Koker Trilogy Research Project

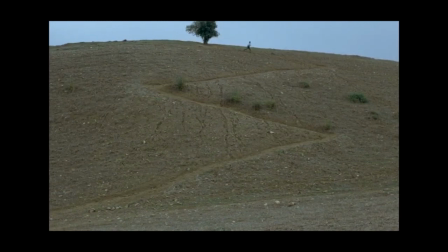5s
This shot from Abbas Kiarostami's Where is the Friend's House has become one of the most recognizable images of the film.
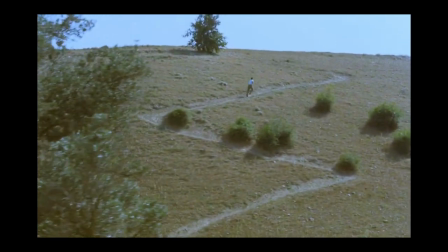12s
The same can be said, though, about its two sequels, 1992's And Life Goes On, and 1994's Through the Olive Trees.
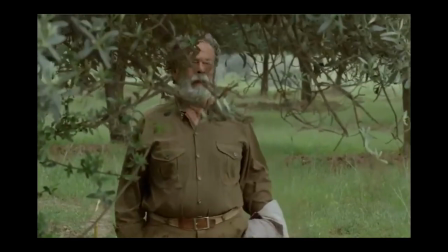21s
Though Kiarostami is filming the same hill, the different mise-en-scène of each use evokes feelings that are singular to that film.
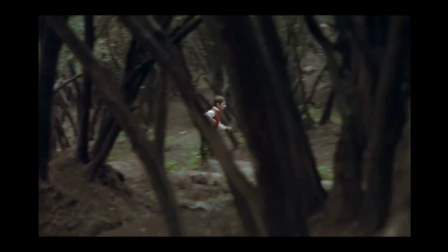29s
This same differentiation applies to the whole trilogy. All are set in the real-life Rudbar County in northern Iran,
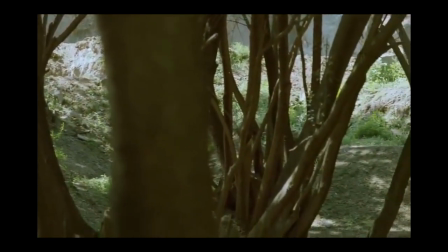36s
but the way the setting and landscape are filmed changes in accordance with that installment's story, tone, and point of view.
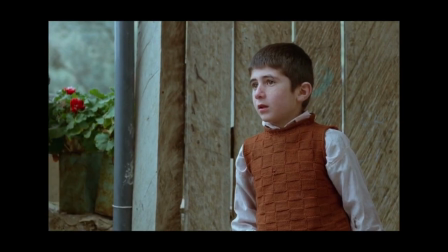47s
Kiarostami's first Koker film follows a child named Ahmedpour as he tries to return his friend's notebook after accidentally taking it during school.
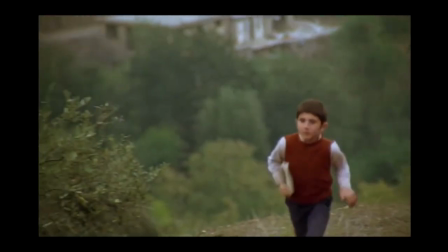57s
Ahmed's simple task, despite taking place between two towns, becomes an odyssey that seems impossible to achieve.
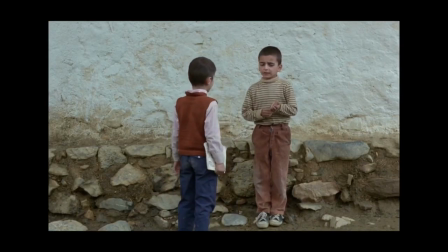63s
The subjectivity of the cinematography is the main contributor of this grander feel.
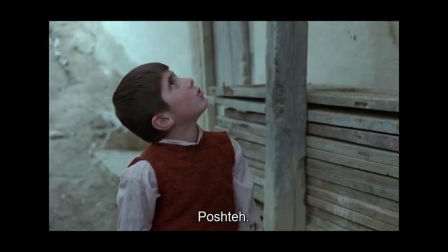69s
The village homes of Koker and Poshta become a maze that feels inescapable.
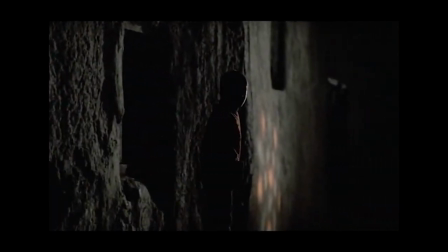74s
Further establishing this view Ahmed has of where he grew up, Kiarostami only uses landscapes when Ahmed runs between the towns,
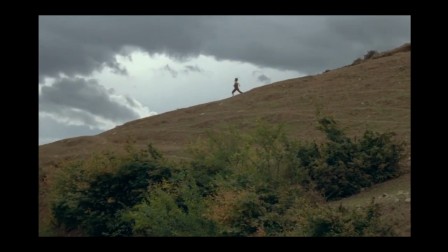82s
but instead of showing the scale of this valley that he lives in, he uses repeated shots of just Ahmed's path.
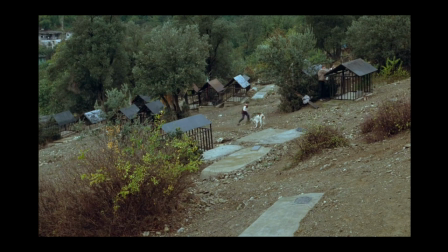89s
This demonstrates the way children shrink their worlds in their mind.
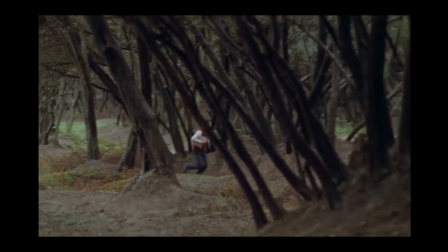93s
Ahmed does not pay attention to the beauty around him, but instead sticks only to the path that he has been taught to travel on before.
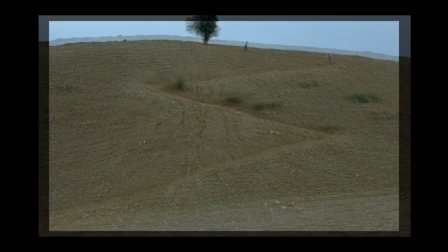99s
The point of view of Ahmed makes the landscape of this film seem small, but when moving on to the next film, the opposite is shown.
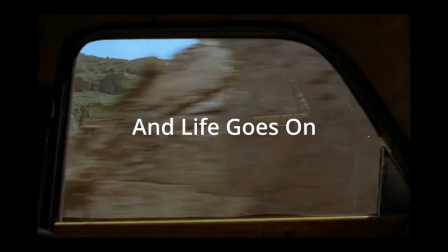109s
And Life Goes On differentiates its setting very quickly from the first one.
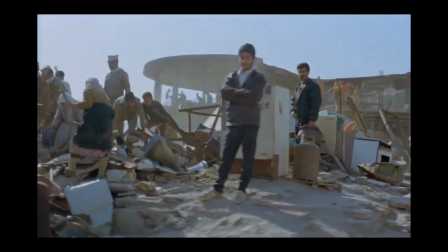114s
This film takes place in the wake of the 1990 earthquake that devastated both the small town of Koker and the entire Iranian population.
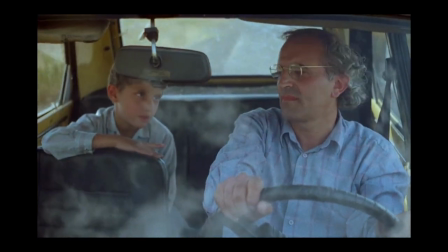122s
It's Kiarostami's autobiographical tale of when he and his son drove out to Koker to make sure the main two kids from Where is the Friend's House survived.
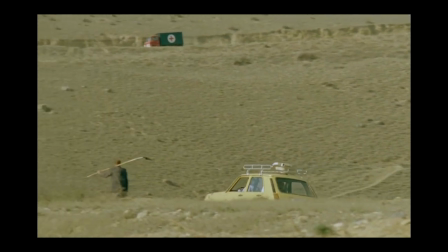132s
Gilberto Perez describes the difference between these two films by saying,
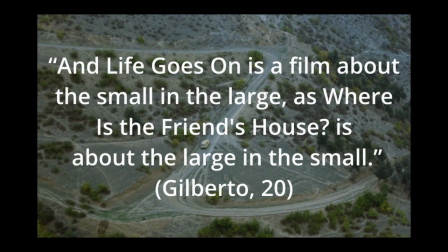136s
And Life Goes On is a film about the small in the large, as Where is the Friend's House is about the large in the small.
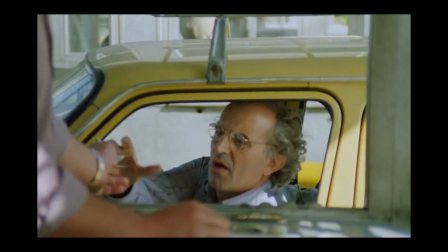142s
And Life Goes On is a road movie where the director and son drive around the whole
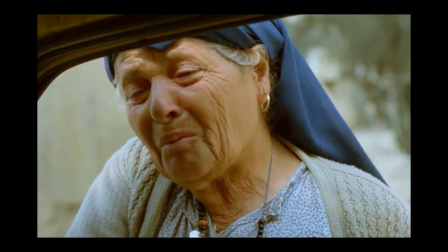147s
county trying to reach Koker while hearing the devastating stories of those they meet along the way.
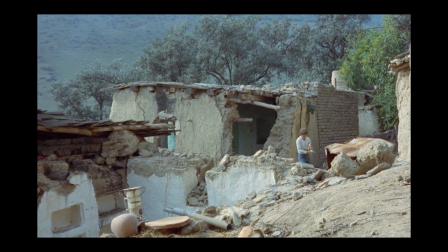152s
Unlike its predecessor, the focus isn't just on Koker, but all these towns.
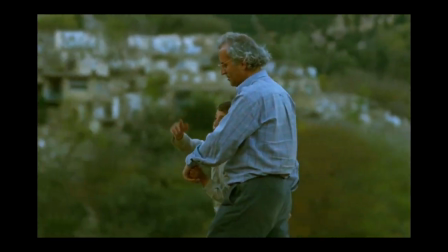157s
The landscape similarly aims to capture this larger world by including the towns and homes in the background of shots.
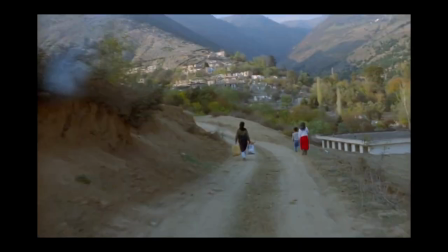164s
Instead of Ahmedpour's tiny world in the first one, there is a sense of how big this valley is and how many people's lives have been affected by this tragedy.
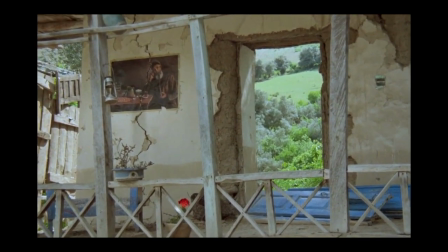172s
The landscape in this film also pays special attention to the destruction caused by the earthquake.
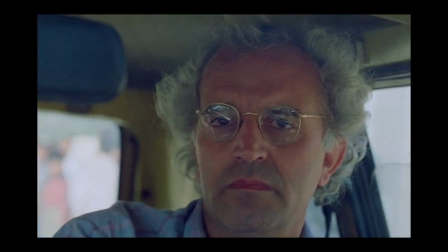178s
Any populated area they travel to exhibits fresh rubble from the disaster and the people coming together to fix it. In this shot, the mise-en-scène pits the car against this massive fissure, but cuts away before we see the car cross it from that perspective.
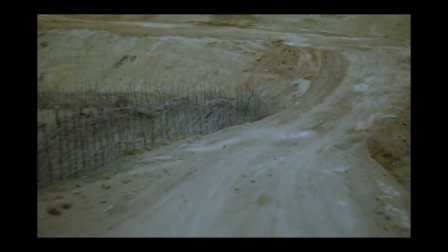192s
At the end of the film, though, there is another shot like this where the director drives down this hill surrounded by more fissures.
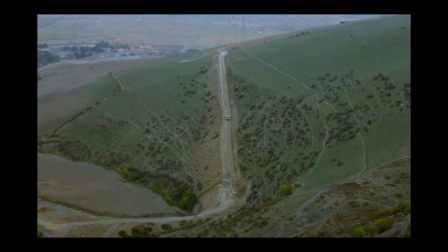198s
This time, though, we see him complete the drive-through, as if his journey was a success.
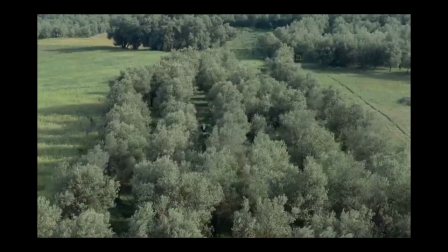206s
Through the Olive Trees concludes the trilogy with a story that's themes are far different and more meta than either of its predecessors.
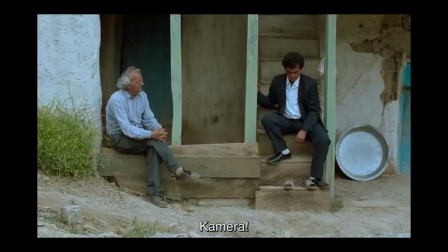213s
This film is a narrative retelling of the shooting of one scene from And Life Goes On,
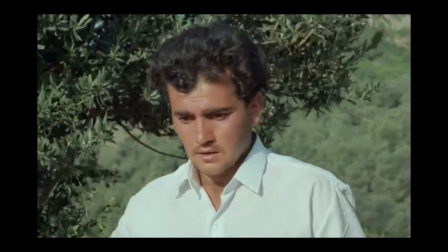218s
in which Hossein, the actor playing a newlywed husband, is in love with the woman playing his wife,
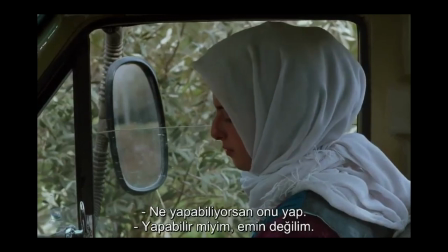223s
but is unable to marry her because of his lower status.
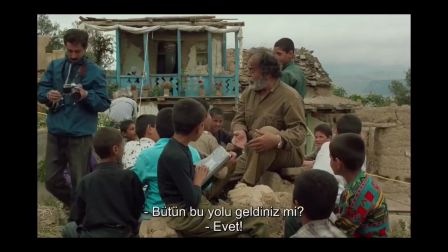226s
Similar to And Life Goes On, Kiarostami seeks to establish the culture of this valley where Koker lies.
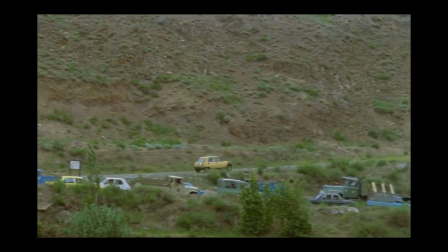232s
We find out that many of the people have left the area following the earthquake to be closer to the highway, leaving the valley emptier.
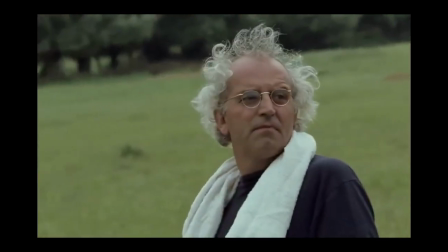239s
In one scene, the director character and the actor who plays the director in the second film, both stand-ins for Kiarostami,
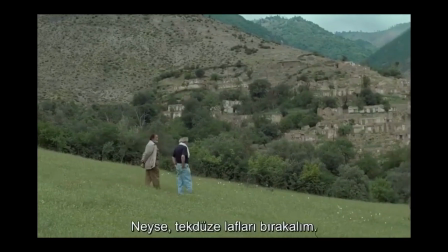246s
look out at the landscape and lament how peaceful it is, even calling out to the souls who perished there.
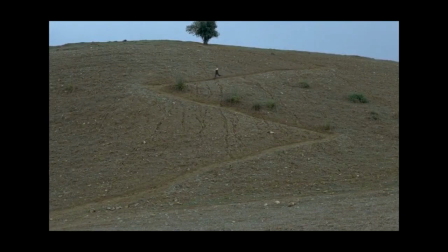252s
The landscape after two films is filled with a sense of nostalgia, which Kiarostami expresses here.
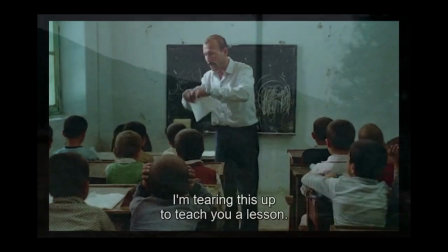258s
Laura Mulvey wrote, The interweaving of the stories around the earthquake creates lines of reference not only backwards across the films,
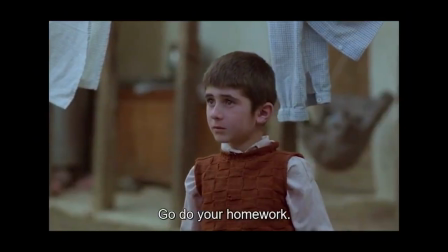265s
but also forwards. In other words, each film has subtext that is given by each other film, hence why the landscape carries this nostalgia.
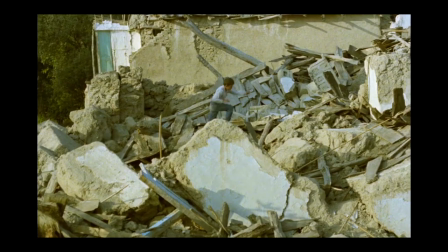274s
The connectivity that also contrasts between the devastation of the second film and the peace of this one.
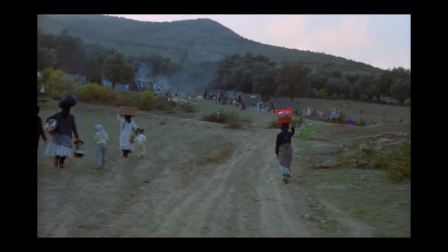280s
There are shots similar to the previous film where, from the car, we can see the setting change around us.
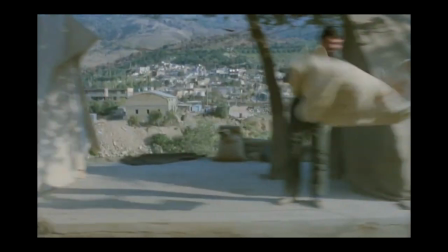286s
Previously in these shots, there would be many people working to fix the rubble. Olive Tree shows an empty valley with mostly vacant homes.
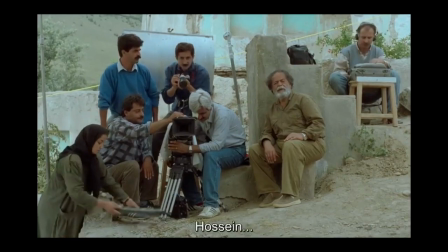293s
This dichotomy contributes to the film's themes of artifice in movie making. It's meant to take place when they filmed Life Goes On,
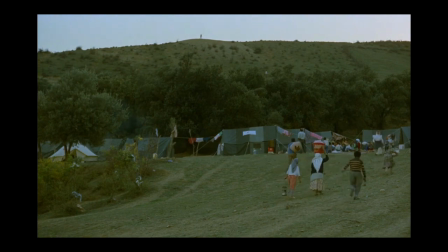301s
yet the culture that film depicted is nowhere to be seen. but a recreation of reality from after the earthquake.
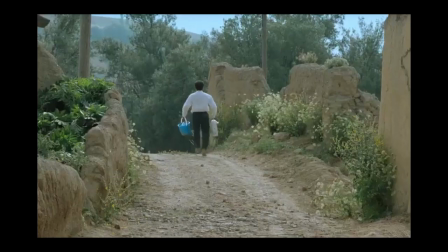308s
This artifice is explored once again in the final moments of the trilogy, where Hossein chases the woman he loves up the iconic hill.
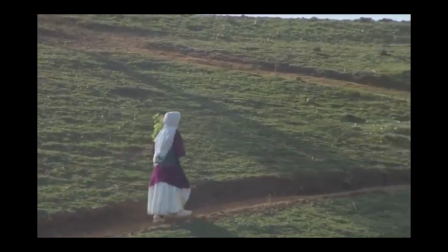315s
The director followed them during this scene and watches as Hossein runs up the hill from his original film.
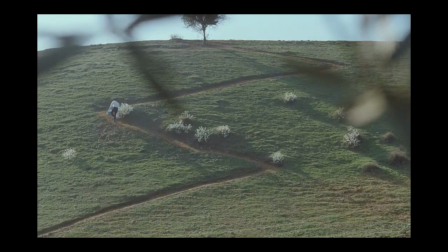321s
The callback serves as a reminder that this is a movie, a retelling of reality.
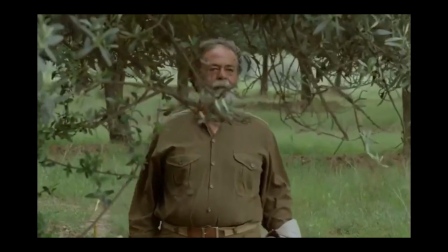326s
The director seeing the hill plants the idea that this is where he saw the cinematic potential for this story.
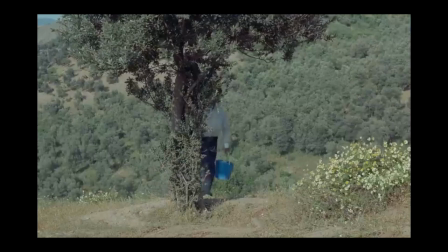332s
This is driven home by the final shot, where, because the director stayed behind, we the audience never get to see the resolution to Hossein's pursuits.
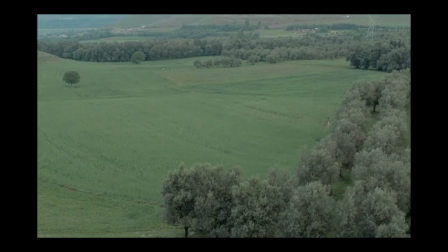341s
The camera can only go where the director knows, and the moment between the couple, two real people, is just for them to share.